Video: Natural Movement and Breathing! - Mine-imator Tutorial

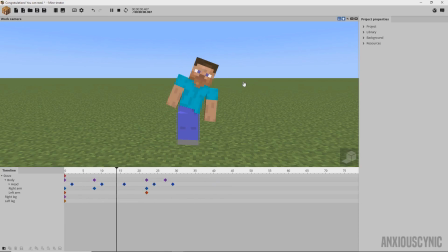(8:21)
You can see there it gives it that bounce, a little bit of inertia with all the parts and everything. And, you know, this doesn't look the best. I would spend much more time on this if I was trying to get it perfect, but you get the concept and you can see just how much of a difference there
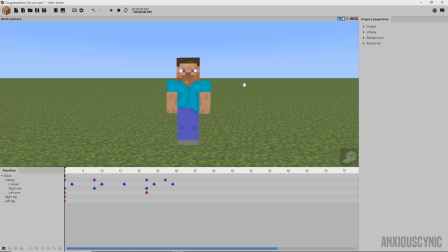(8:35)
is there with that with all those keyframes versus the original where you just leaned over and that was it so of course like with all this movement you would want the arms to be simulating the same thing you can do all that stuff have the arms kind of move in
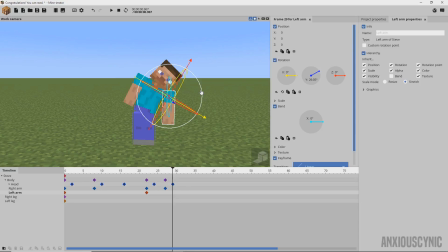(8:49)
and back and all this kind of stuff like so like you might would want and uh you have to do some more work on that
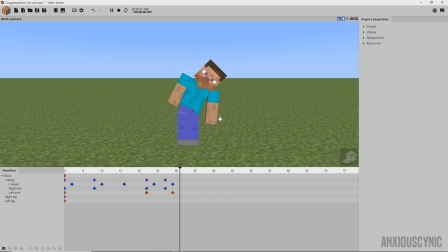(8:57)
but just the more movement the more kind of loose and organic the movements are and the body parts appear to be the more natural it's going to look. So in addition to the natural movements like we just discussed something I've always gotten asked is how to make a character
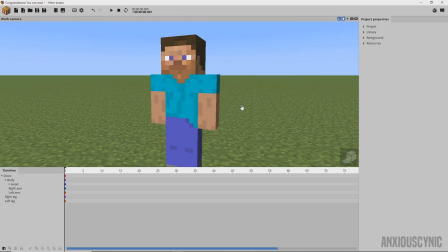(9:13)
like they're breathing and I kind of felt like this was a relevant tutorial to cover that because I didn't think it deserved its own tutorial. So what we're basically going to do here is just kind of a simple effect of like how I might would go about making a character breathe. There's probably numerous ways but this is like probably in my opinion the the quick and easy way to do it.
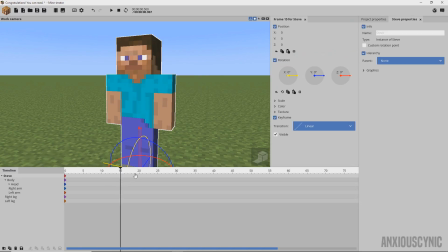(9:31)
So let's just say I'm going to have him kind of do a slow and gradual breathing. So I'm just going to go here to the body. I'm going to go to scale and I'm just going to scale it up like slightly, like 1.1 or wait, 1.01, maybe 0.15.
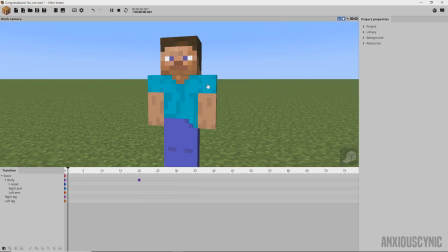(9:49)
So you get this slight movement there. That even might be too much. Let's just go like just 1.01 even. So you have that movement there, right?
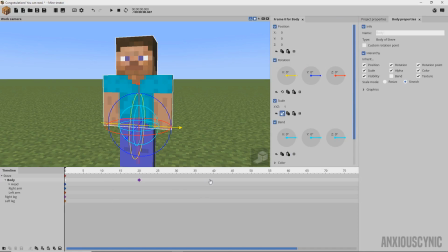(10:03)
basically you can complete that action let's just say he's gonna exhale faster so we have 20 keyframes and then only 15 for the XL you can see there he does that and then we can even add some transitions to that let's go ahead and just give that ease in and ease out see
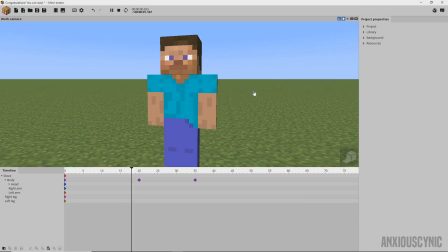(10:22)
what that does something
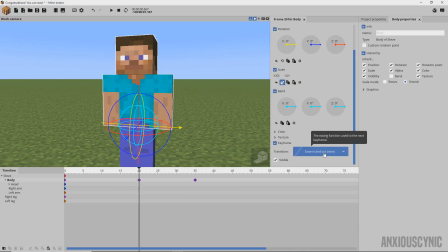(10:27)
like that not too terrible of course if we wanted to we don't have to have those transitions you could just make it all linear.
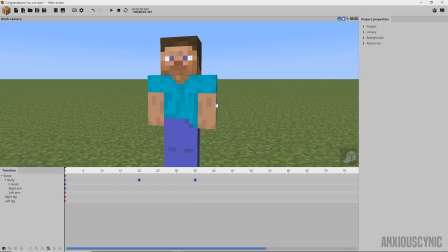(10:38)
Doesn't look too terrible. Really, again, it depends on how you want things to look.
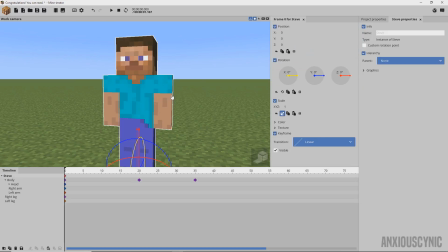(10:42)
However, when we do this, we also have like the arms are getting bigger and the head's getting bigger and things like that.
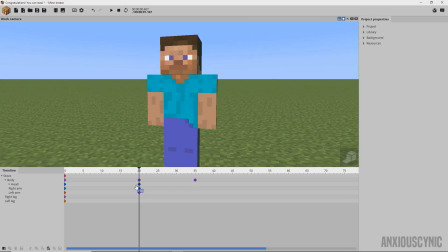(10:48)
So what we can do is just go ahead and create these keyframes here. And since that's going up like point zero one,
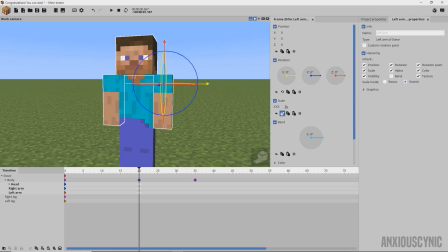(10:55)
let's have them come down like point nine nine maybe see what that does so
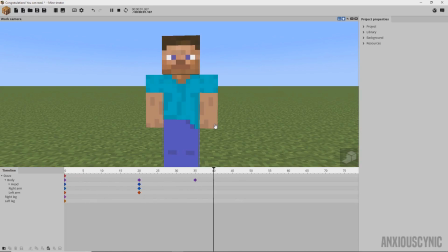(11:04)
as you can see like the arms and the head kind of shrink up a bit they don't get as big it's just kind of moving with the body a bit and kind of maybe even providing a bit more movement overall because things are more varied so
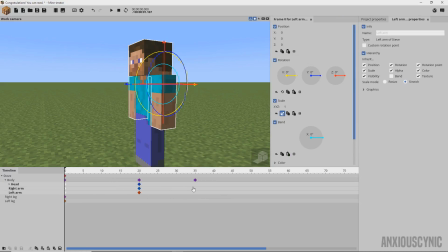(11:20)
we get like a breathing motion there and then we can also of course copy the originals over here and put them there so that they
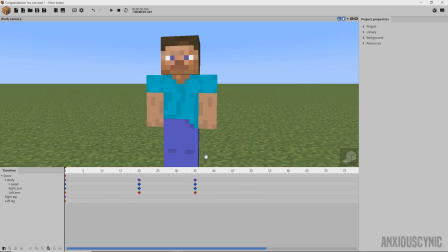(11:30)
go up and come down and that's just kind of a basic breathing motion there and let's just say we want to add even more to that so how about when he
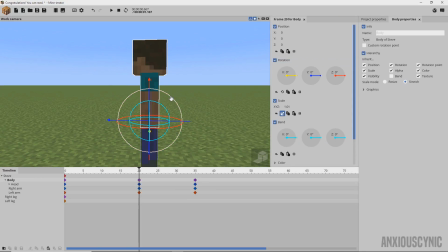(11:38)
inhales we'll take the body and maybe we'll give him a very slight lean backwards and again depends on what kind of breathing
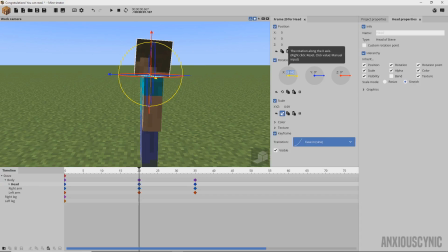(11:47)
you're wanting to do how how deep he's supposed to be breathing and all that good stuff but just do like negative two on the head negative one on
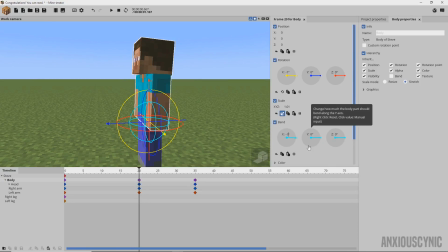(11:54)
the body maybe we'll even give the body a slight bend on the x there and
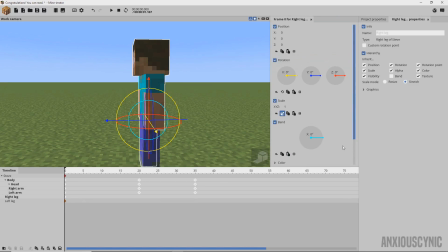(12:04)
you get that movement right there just like so man let's go ahead and throw a transition on that and see how we can make it look